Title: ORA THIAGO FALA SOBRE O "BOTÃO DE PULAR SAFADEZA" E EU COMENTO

Se eu retirar a cena, o filme continua funcionando normalmente, ela é desnecessária aos olhos dessa perspectiva Seedfieldiana, mas se eu adicionar essa cena, eu posso ganhar nuances, eu posso ganhar contextos, eu posso ganhar construção de contradições dos personagens, eu posso ganhar uma série de questões, né? Ambientação, enfim, uma série de coisas que eu posso construir a partir das coisas desnecessárias, ou a partir de relações do acaso, por exemplo. né? Que vai ser uma coisa que vai ser muito construída no cinema francês a partir da década de 60, por exemplo. O cinema francês e das novelles vagues que vão surgir a partir do cinema da novelle vague francesa, né? Essas estruturas do acaso, que são coisas que aparecem e que são permitidas aparecer, ou que são construídas para parecerem ao acaso, que aos olhos hollywoodianos seriam desnecessárias e logo eu as retiro do filme, podem construir uma relação do espectador mais íntima ou mais... ou construir algum tipo de adjetivação específica do espectador com o filme. Saca? Então, o desnecessário, ele pode ser muito necessário.
Outros fatores foram mais importantes do que isso. Não pelos mesmos motivos. Vocês estão entendendo o que eu quero dizer? Não é tão simples assim tomar esse tipo de decisão. Nem sempre a necessidade de uma cena existir é tão clara. E os critérios que definem essa necessidade são subjetivos. Deixa eu citar um outro exemplo.
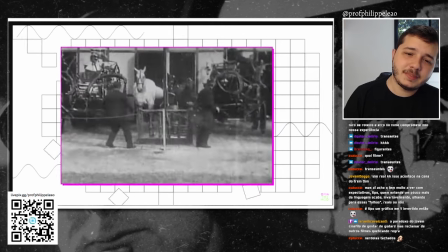25:52 Essa cena aqui é de um curta-metragem de 1903 chamado Life of an American Fireman, ou A Vida de um Bombeiro Americano.
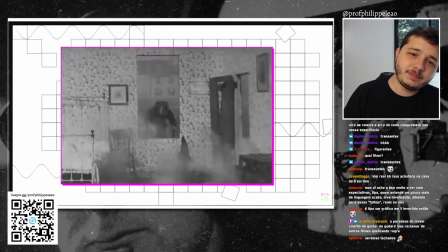26:00 É um filme que, vez ou outra, aparece em aulas de cinema, não porque ele é particularmente bom ou genial ou algo do tipo, mas por causa da forma como ele é montado.
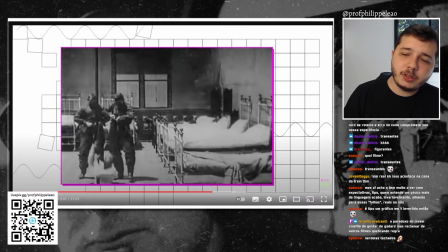26:09 Preste atenção nesse momento aqui. É um dos primeiros filmes ali que pra estudar montagem contínua, montagem paralela, essas coisas assim.
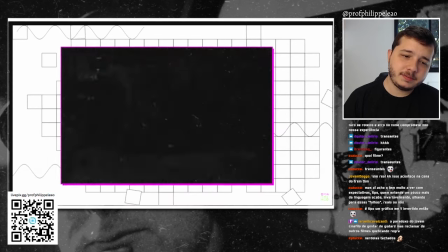26:17 Os bombeiros estão descendo pelo pole dance numa cena, e depois do corte, em vez de mostrar os personagens na parte de baixo do posto,
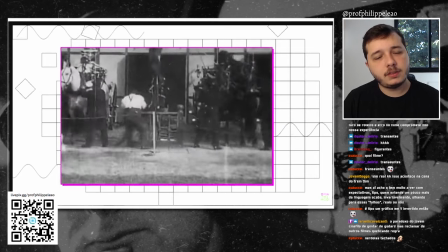26:24 o filme primeiro contextualiza o cenário seguinte pra só depois mostrar os bombeiros.
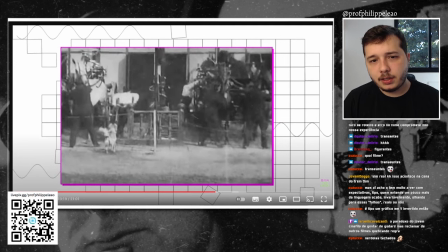26:29 É, isso é uma questão muito, muito particular do cinema... desse cinema primeiro, o primeiro cinema, né? Que é esse momento histórico em que o cinema tá começando a construir sua linguagem, começando a construir sua gramática, e, portanto... compreende que temos espectadores também que estão começando a se acostumar com o cinema,
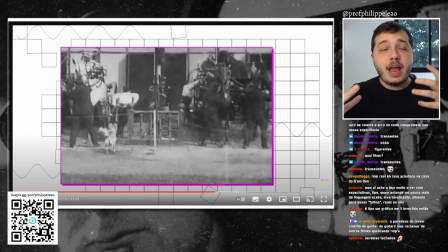26:48 né? Então essa relação temporal precisa fazer com que o espectador se acostume com o que ele está vendo o tempo inteiro. Então eu não posso criar essa relação contínua direta, onde o corte do plano A se inicia exatamente no corte do plano B,
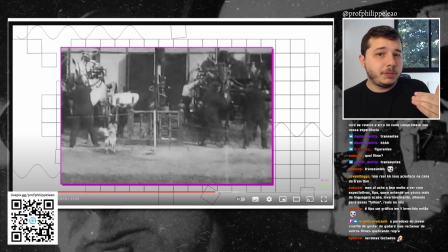27:05 porque eu não contextualizo espacialmente o espectador de maneira... esse espectador que não está acostumado. Então eu inicio o plano A, faço com que os bombeiros desçam e faço com que todos os bombeiros desçam primeiro.
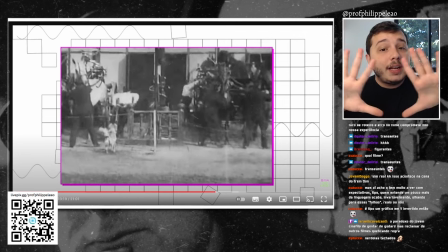27:18 Depois que todos os bombeiros descerem, eu vou pro plano B. E eu contextualizo o espaço onde esses bombeiros vão chegar e aí eu começo um a um a descer todos. Saca?
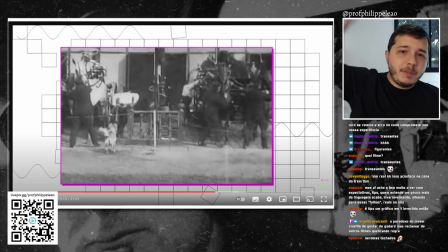27:28 Se a gente for para um cinema contemporâneo, por exemplo, a gente vai ver o primeiro bombeiro desceu, a câmera já vai para baixo mostrar ele descendo. Ou então... vai mostrar todos os bombeiros descendo, e aí o personagem principal vai ser o personagem que a gente vai descer junto com ele.
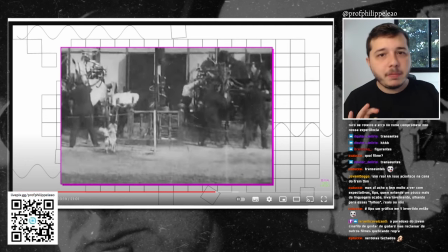27:44 O corte do plano A vai ser exatamente no corte do plano B. Não vai ter a contextualização do próximo espaço, porque o espectador já está acostumado a esse tipo de relação narrativa que o cinema tem. Esse tipo de relação de montagem. Aqui, nós estamos falando de um cinema onde esses espectadores ainda não estão acostumados com essa gramática.
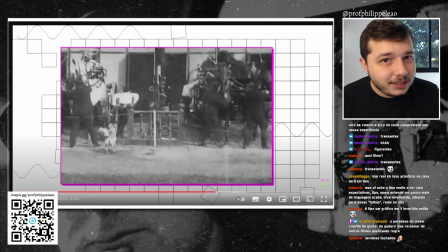28:03 E por isso, essa contextualização mais lenta... espacial que o espectador precisa ter.
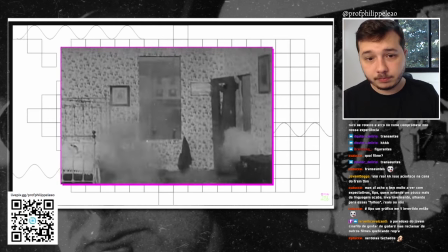28:12 Descendo.
O ano era 1903, é o comecinho do cinema, e esse é um dos primeiros filmes narrativos produzidos nos Estados Unidos.
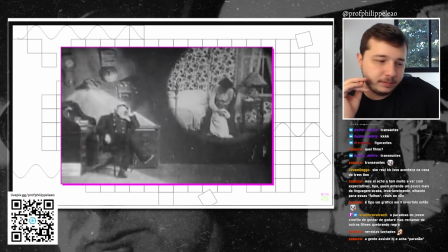28:20 As pessoas, a audiência, tinham pouquíssimo ou quase nenhum repertório de audiovisual nessa época.